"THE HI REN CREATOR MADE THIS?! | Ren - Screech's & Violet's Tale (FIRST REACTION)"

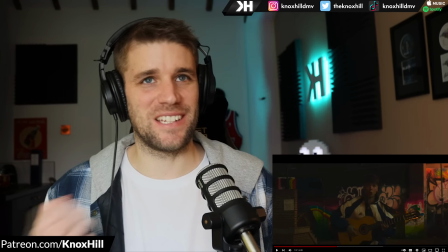(4:08)
The man doesn't have a drum kit, and he's making the sound of knocking on the door by knocking on the guitar, and then notice how the guitar changes. right?
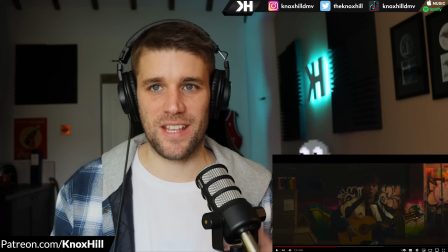(4:16)
The tempo picks up. It gets so pacier, so much more tense. And even the camera work matches it, right?
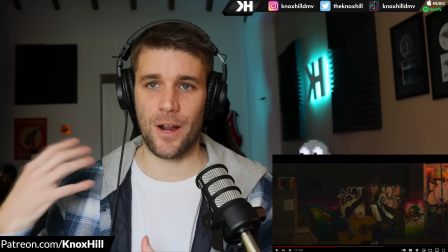(4:21)
Because it starts spinning around him a lot quicker. And we're just kind of there in a daze in the moment as he now switches to the first person perspective.
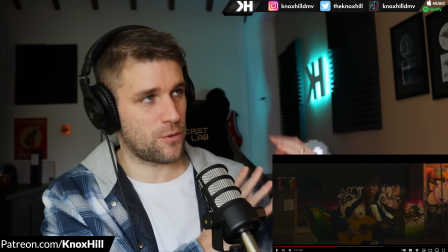(4:28)
Like he started storytelling. It was more third person setting the scene.
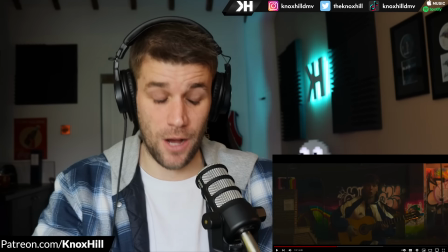(4:32)
And now we're diving into the perspective of Screech right after murdering Jenny.
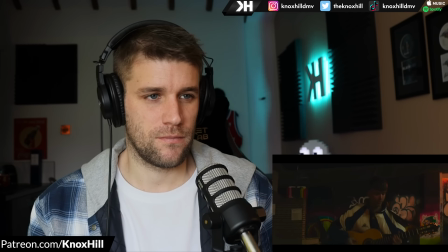But there's no sign of Patrick down at number 54 No refuge for our villain,
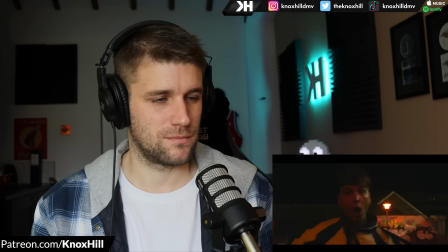(4:51) for the bitter hands of fate Of something far more sinister in mind That does away
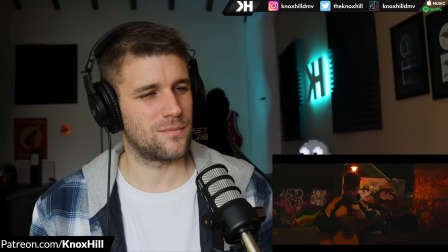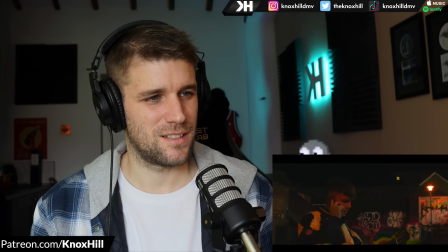(5:06)
What's he doing?
Hey, babe, are you in? No, nothing really, I'm just a bit tired, listen Can I swing around yours for a few moments? I just really miss you, babe What the fuck do you mean you're busy? you fucking bitch for fuck's sakes siren
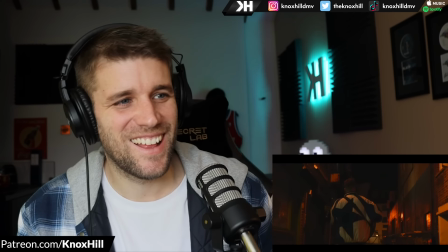(5:28)
sounds approaching like a banshee in the night
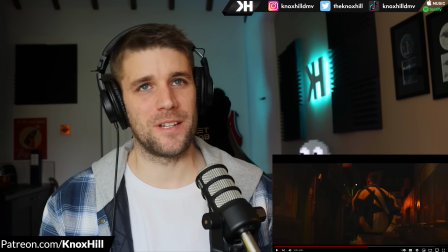(5:33)
he's so good with his visual performance and just changing characters and the personality
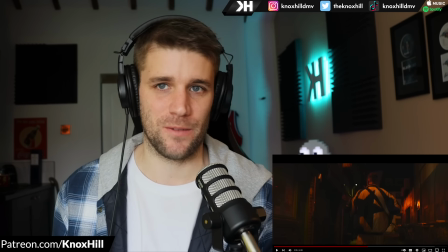(5:40)
that he exudes and gives you you know it's very unique the way he sings and we talked about this why i haven't spent as much time on like the cadences and just
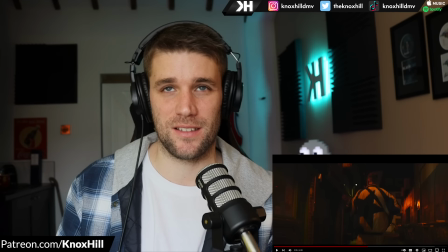(5:46)
like he's got such unique ways like being breathy in places like pushing it when he sings slowing it down
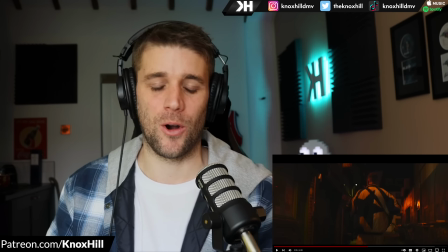(5:54)
like the way he enunciates words way chops up bars and phrases but i love right there just making a phone call he's even
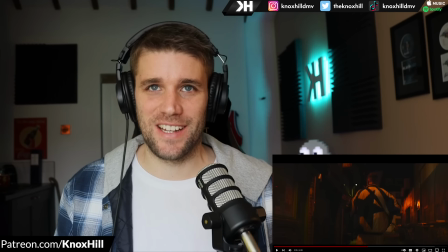(6:02)
like he's just adding more to that just persona and you
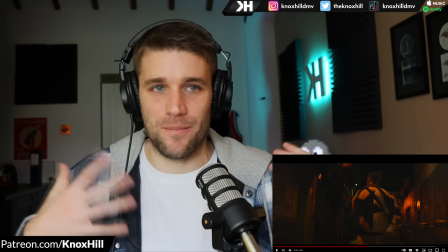(6:07)
know characterization of being screech like breathing heavily like he's just committed murder
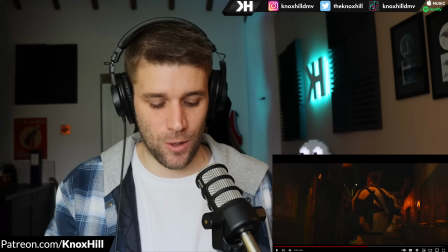(6:11)
he's obviously desperate to find a place to go hide to go lay low for a while and then
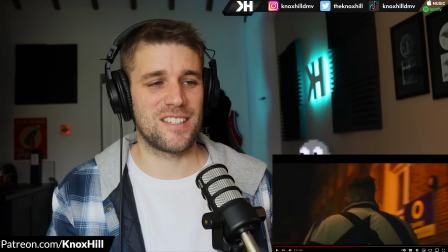(6:16)
what's really cool here is the decision to step away it's very
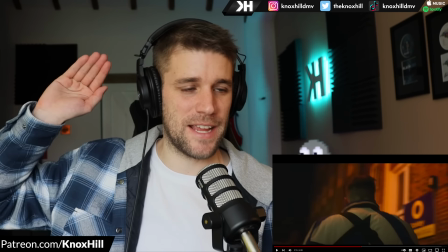(6:20)
like eerie i feel like he's gonna like turn into smiegel all of a sudden turn around and like take us for the precious like he's got his back turned to us as he then carries
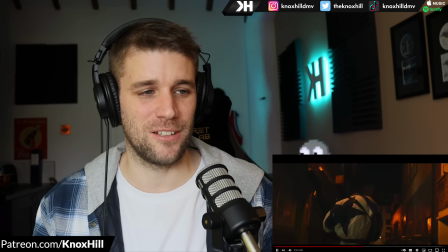(6:28)
on the tail and starts singing he like collects himself there puts the phone away i don't know about
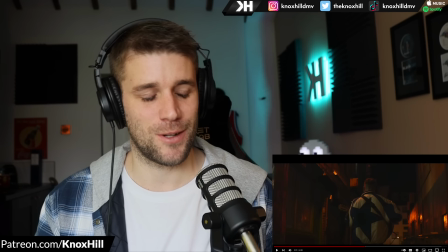(6:35)
that cowboy's uh jacket though wren we're gonna have to talk about that situation as a dc commander's
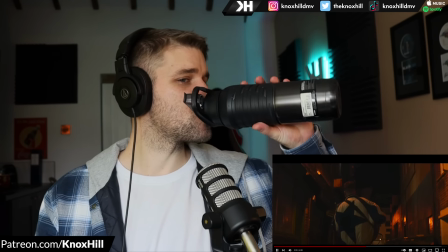(6:40)
fan siren sounds approaching like a banshee in the night the
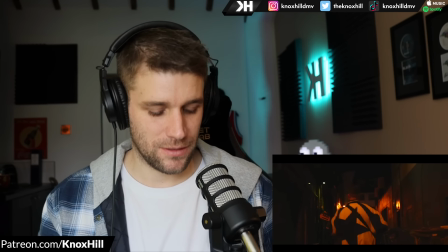(6:45)
shrill cry of justice cutting like the sharpest knife sirens sound like a
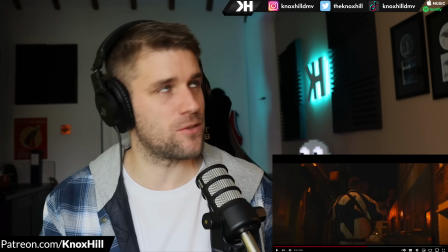(6:50)
banshee in the night again I love his choice of words the shrill
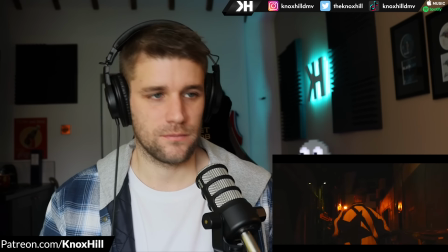(6:55) cry of justice cutting like the sharpest knife but screech was never one
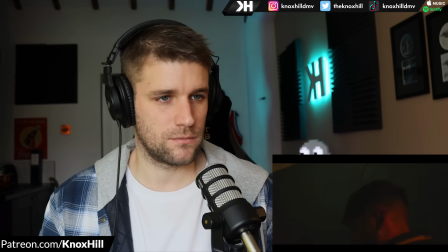(7:00) to run not one to miss a fire one hand upon his blade he turned to
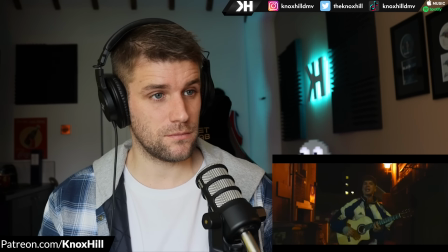(7:04) face the blue lights come on then you fucking cunts let's fucking have you then I am screech I'm the boss I'm the ender of men
you think that uniform you're wearing means that you own these streets these are my fucking streets and they call me fucking strange
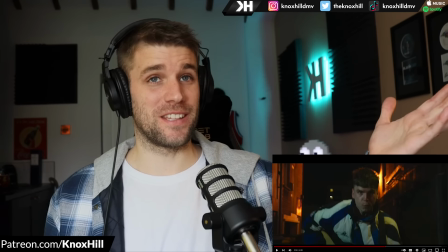(7:23)
wow how do you like can you imagine if he's in the middle of filming this and he's like three minutes in and then somebody just like walks into that alleyway and
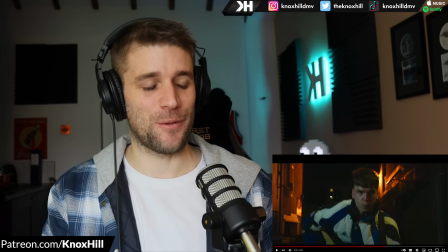(7:31)
i'm just sat because you see like the windows and the lights like what what are people thinking what time of night are we filming this because it's got to be super late so
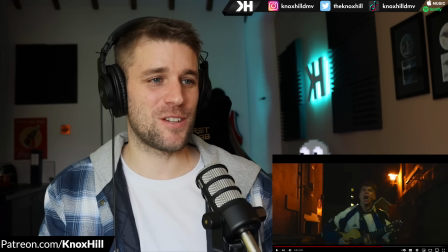(7:38)
we have less footfall less of a chance of people interfering and just imagine like hearing ren's voice like screaming outside
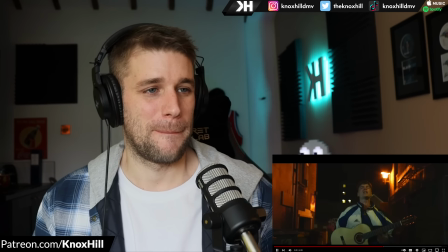(7:43)
of your window like three o'clock in the morning like that these are my streets and they call me fucking scratch richard was an
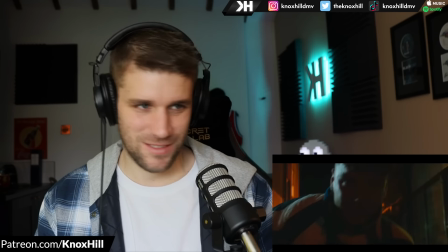(7:52)
office or who said that six foot three work in london on the night ship but he didn't think he'd see was a boy running out him like an animal